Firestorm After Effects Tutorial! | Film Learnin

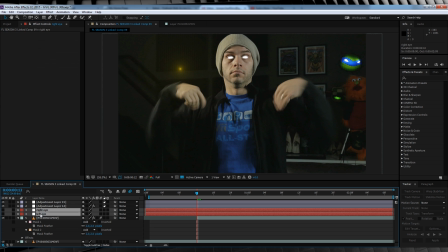(4:11)
We'll select both those nulls and hit P to bring up their position controls.
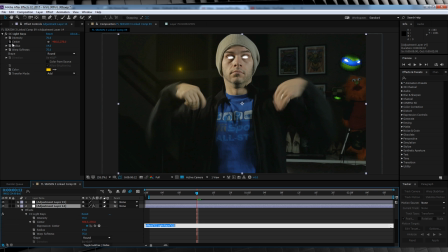(4:15)
We'll then hold Alt and click the center stopwatch, and then we'll pick whip that to the right eye null position.
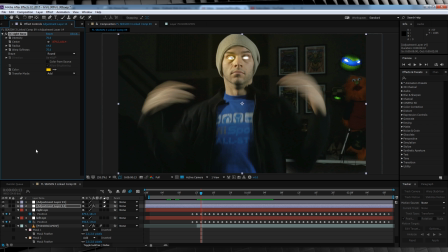(4:24)
To do the left eye, we simply copy the light rays from the first adjustment layer, paste it onto the second, hold Alt and click that stopwatch to remove the animation.
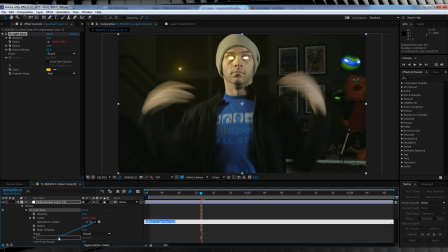(4:33)
Hold Alt again, click the center stopwatch and then pick whip that one to the left eye null. We'll then trim those adjustment layers to meet up with our glowing eyes. We now have fiery glowing eyes. Neat, huh? Okay, we have our eyes all sorted. Now let's add the fire.
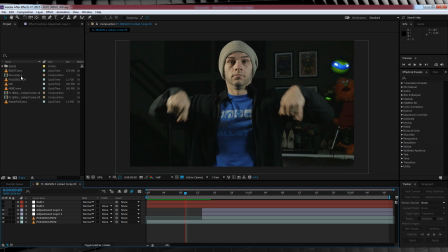(4:50)
Okay, time to get fired up, guys. In the project window, you can see 3 different movie files from the download pack. Head, left, and right. Let's start with the head. We'll scrub forward on the timeline to the point where you want to start to flame on.
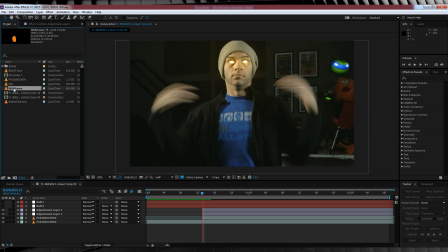(5:05)
This looks pretty good. We'll then hold shift and drag and drop our head clip at this point.
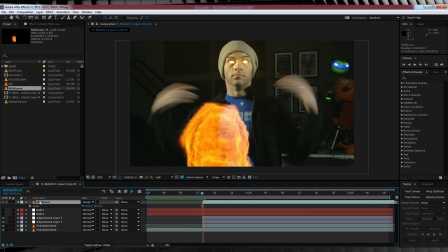(5:10)
We'll then change the transfer mode to screen. We'll then start using our scale and position controls to get this bad boy exactly where we want it.
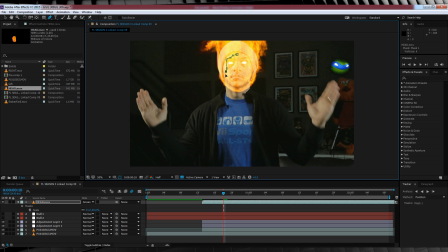(5:17)
Once you're happy, time to grab the pen tool and cut a mask out to show your face a little bit better. We'll then collapse down the mask menu, change the transfer mode to subtract. We'll then hit F and feather that out around 100 pixels, so that way the flames and our face blend nicely without overpowering each other.
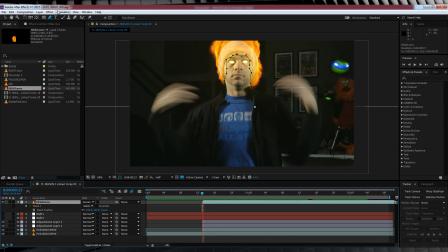(5:34)
Once you're happy, head up to Effect, Color Correction, and I'm going to add a Hue and Saturation and just bump the saturation down about 20 points, because the fire seems a little bit too colorful for my liking.
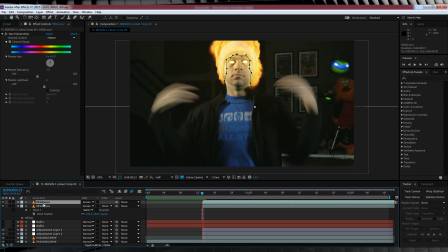(5:45)
We'll then finish the head off by hitting Ctrl D, duplicating a head fire, hit F, and we'll bring the feather down on this clip to 55 pixels, just to thicken that fire up a little bit.
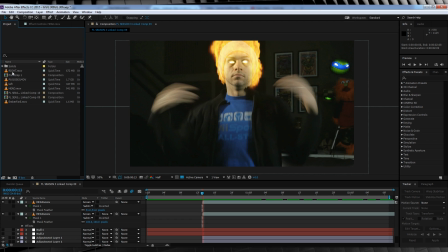(5:55)
From there, let's do our right hand next.
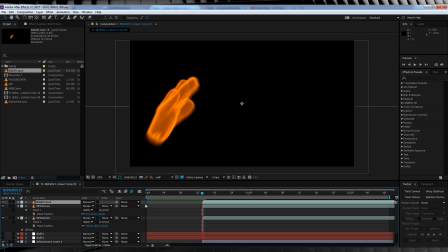(5:57)
Scrub back to that point where our head fire starts, drag and drop our right hand in, and change the transfer mode to screen.
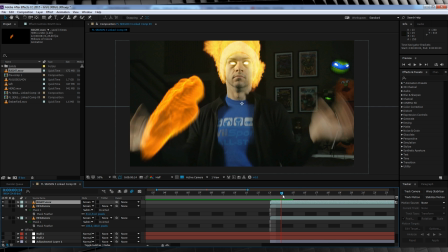(6:04)
I'm gonna trim the first couple of frames just out of personal preference, because I don't like them. We'll then use the position, rotation, and scale controls to match up with our hands.
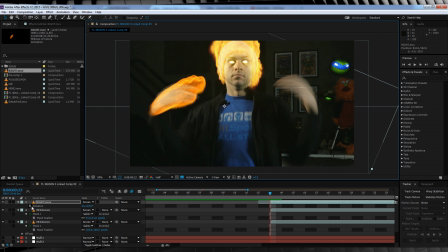(6:14)
The only difference this time between the head and our hands is we're going to hit the stopwatch on position and rotation and go frame by frame,
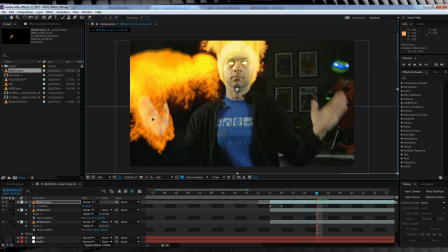(6:20)
matching our hand movements as best we can until they become completely still. If you need to adjust the scale during this process, go for it.
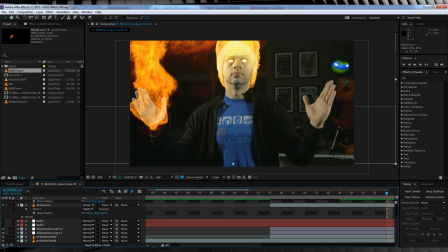(6:29)
I won't stop you.
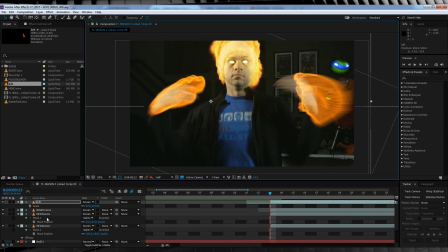(6:32)
Once you're done with that one, head up to the left hand and repeat the same process.
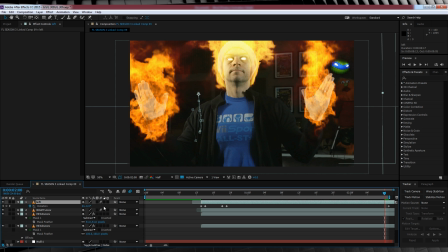(6:39)
Now that both hands are done, we'll turn on motion blur for both layers. We'll then copy those hue and saturation settings from our head flame and paste them on both. And our last step with those flames, duplicate both of those clips on top of each other. Done.
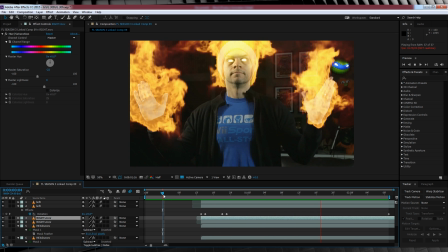(6:52)
See how easy that was?
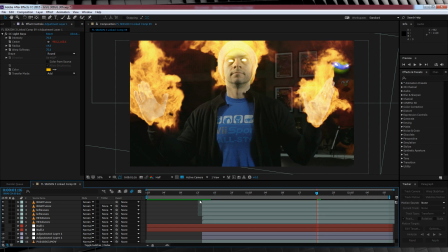(6:56)
Now that we have our fire all pretty and whatnot, it's time to add two more things, a little heat distortion and some extra light fall off on our hands and face.
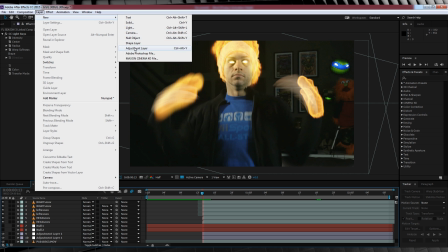(7:04)
So let's start with our heat distortion. We'll head up, add a new adjustment layer, and then let's draw a quick mask around where we want the distortion to affect,
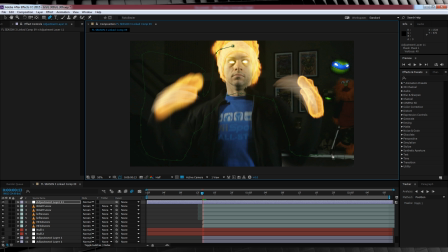(7:13)
making sure you don't go outside the comp as it will bend the border and look like poo. We'll then hit F and feather that out around 50 pixels to keep it nice and smooth.
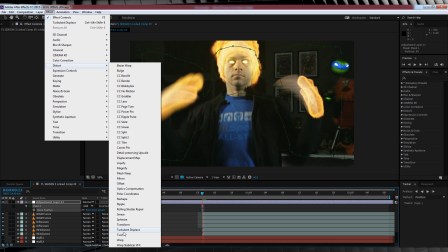(7:23)
Once you're done, head up to Effect, Distort, and add Turbulent Displace.
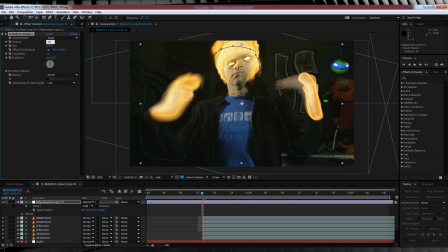(7:28)
We'll then change some settings. Let's change the displacement to Twist, the amount to -6, and the size to 25. We'll then trim the clip to start roughly 2 frames into your fire.
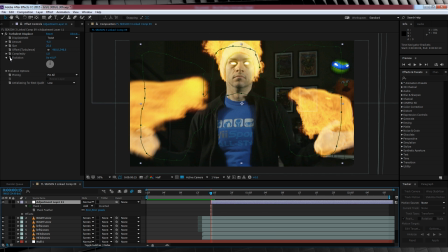(7:44)
We'll then head up, hit the stopwatch on evolution, head to the end of the clip, and then crank that up to 2.
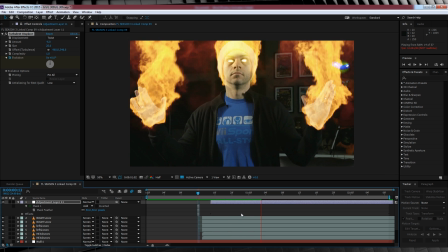(7:52)
We now have a bit of heat warp action happening. Now for that light fall off. Let's once again head up, add a new adjustment layer.
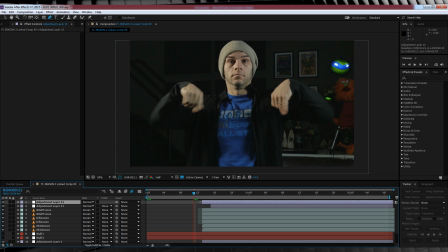(7:59)
We'll then trim the clip to start at the same point as our flame on. We'll then scrub forward to the point where our hands are completely still.
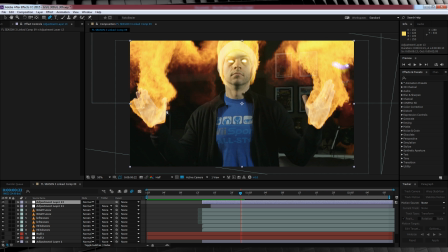(8:08)
Let's head up, grab that pen tool. We'll then draw some rough masks around our hands and our actor's face.
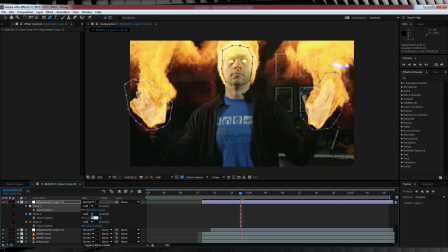(8:16)
Hit F and feather out each around 30 to 50 pixels, depending on what your shot looks like.
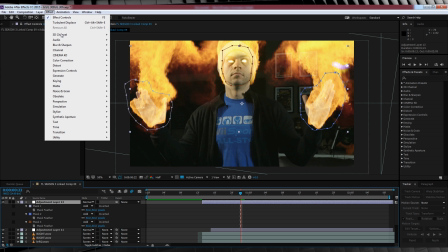(8:20)
From there, let's jump up to Effect, Color Correction, and let's add Exposure.
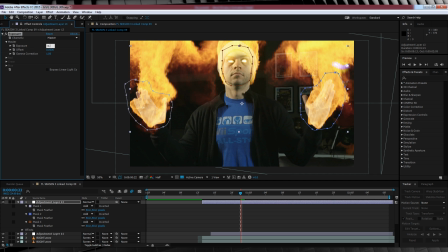(8:25)
I've cranked the exposure up to 0.65 and the gamma up to 1.03. You'll have to have a play with the exposure and the gamma correction to see what works for your individual shot. But if I flip back and forth between the effect on and the effect off, you can see what we're going for.
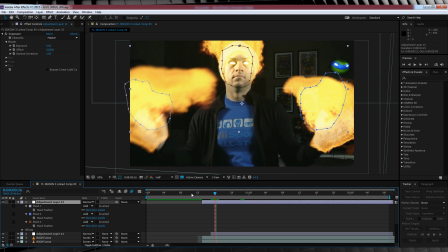(8:40)
And there's no need to animate this unless you want to, as our hands and head don't move enough to bother, really.
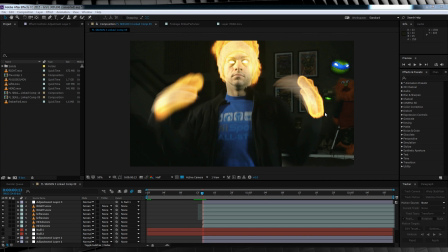(8:46)
Now you may have noticed in the opening shot that I had some embers floating up from my hands and my head.
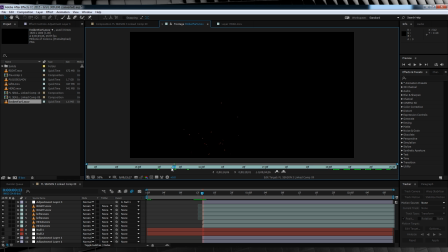(8:50)
So here's how we do that. I've got a pretty sweet ember file here that's already pre-keyed and alpha channeled.
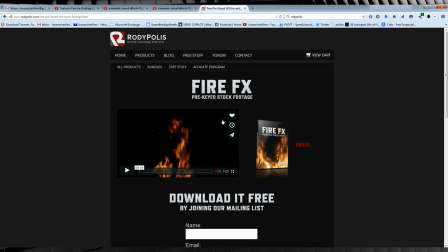(8:57)
I got it from this site called rodipolis.com. They actually have a free fire effects pre-keyed stock footage package for you to download for free.
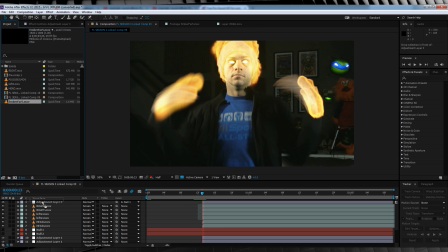(9:05)
So why not? So let's drag and drop our ember footage straight in on top of everything and then trim it so it starts when our fire does. We'll then position it in place over our left hand and then change the transfer mode to screen just to soften it a bit.
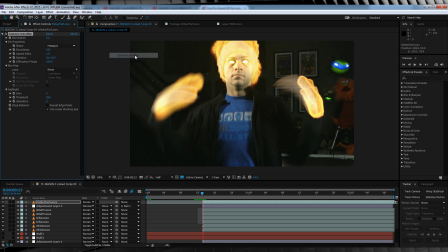(9:20)
We'll then head up to Effect, Blur and Sharpen, and add a camera lens blur and adjust it to 2.
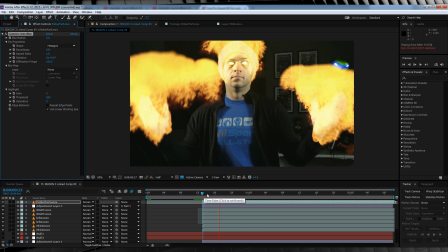(9:26)
Just so it doesn't look so sharp in comparison to the fire. And you'll never guess what we do next.
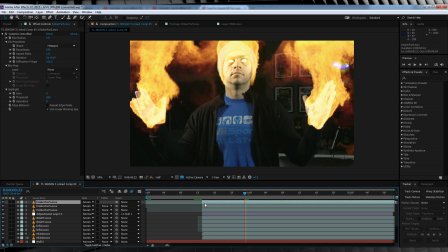(9:31)
That's right, duplicate it, bring it over to the other hand, then duplicate it again, and bring it up to the head.
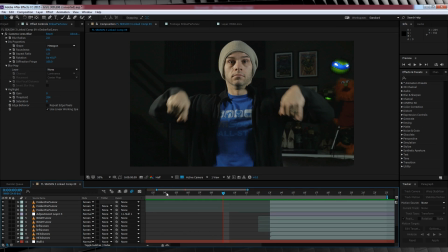(9:40)
Our final step here is just a subtle one. We'll head up, grab a new adjustment layer, scrub to the first part of our flame on, and then trim the layer so it only lasts, say, 1 frame.
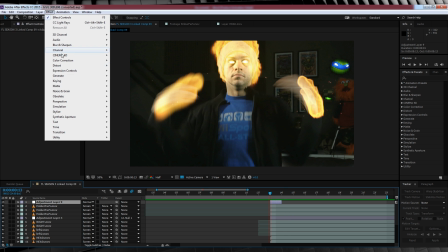(9:51)
We'll then jump up to Effect, Generate, and add one last CC light rays.
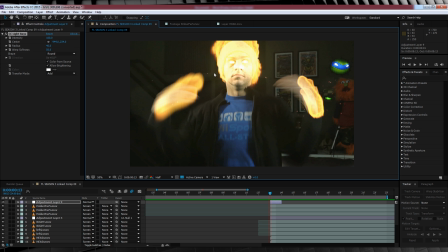(9:55)
We'll then throw it in right on my face. I'll crank the intensity up to blow it out a little bit, say 150, and that's it.
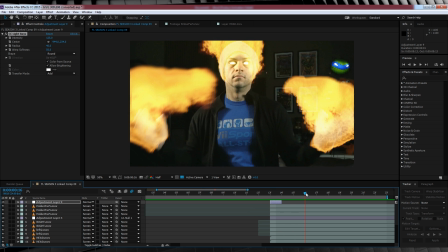(10:03)
It just gives you a little flash frame, and I think it adds a little spark to the shot. Now, let's check out our final shot.
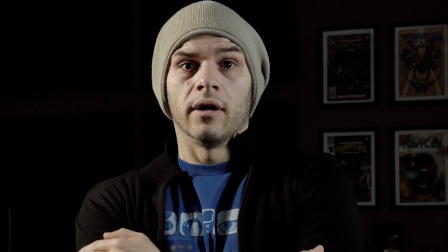(10:11) It's cold in here. Oh, hang on a sec.
That's much better. So that's a pretty basic Firestorm effect. If you've seen our Super Mario Fireball, it's very similar in its awesomeness. Now before we go, I have an announcement. My buddy Mike has launched a practical effects, props and equipment building channel called Film Masters. You remember seeing him on Food Battle, you know, kicking my ass. His first video is on making your own teleprompter for real low cheap. So let's check out a snippet from Mike. Thanks very much for the plug there, Grant. My name is Michael. I'm the host of Film Masters. If you've come here because you want to see boobs, it's the wrong channel. That's RedTube, not YouTube. Anyway, if you're interested in making movies with a budget, you know, like a $5 or, you know, borrowing your mum's camera and stuff like that, this is the channel for you. We'll be learning a lot of practical effects, how certain effects have been put together in the movies. If you're interested, simply put what it is that you'd like to see us make and create down the bottom of this video somewhere, or any other video that you see. We also have a Facebook channel over here somewhere. Film Masters, if you're interested. Anyhow, we'll see you soon, guys. There's new videos coming out very shortly on how to make teleprompters and stuff, so who wouldn't want to subscribe to that? Just saying. Now you can click here to go straight to that video if you're interested. It's good stuff, and if you have a channel that you'd like highlighted on the show with some cool content, drop me a line on Twitter or the Facebook page. Who knows? It might show up in the next episode. As always, gang, thank you so much for watching. If you're new here, light up that subscribe button and stay tuned for next week, because things might be getting a little cold. You know what I'm saying? Eh? Eh? Keep learning.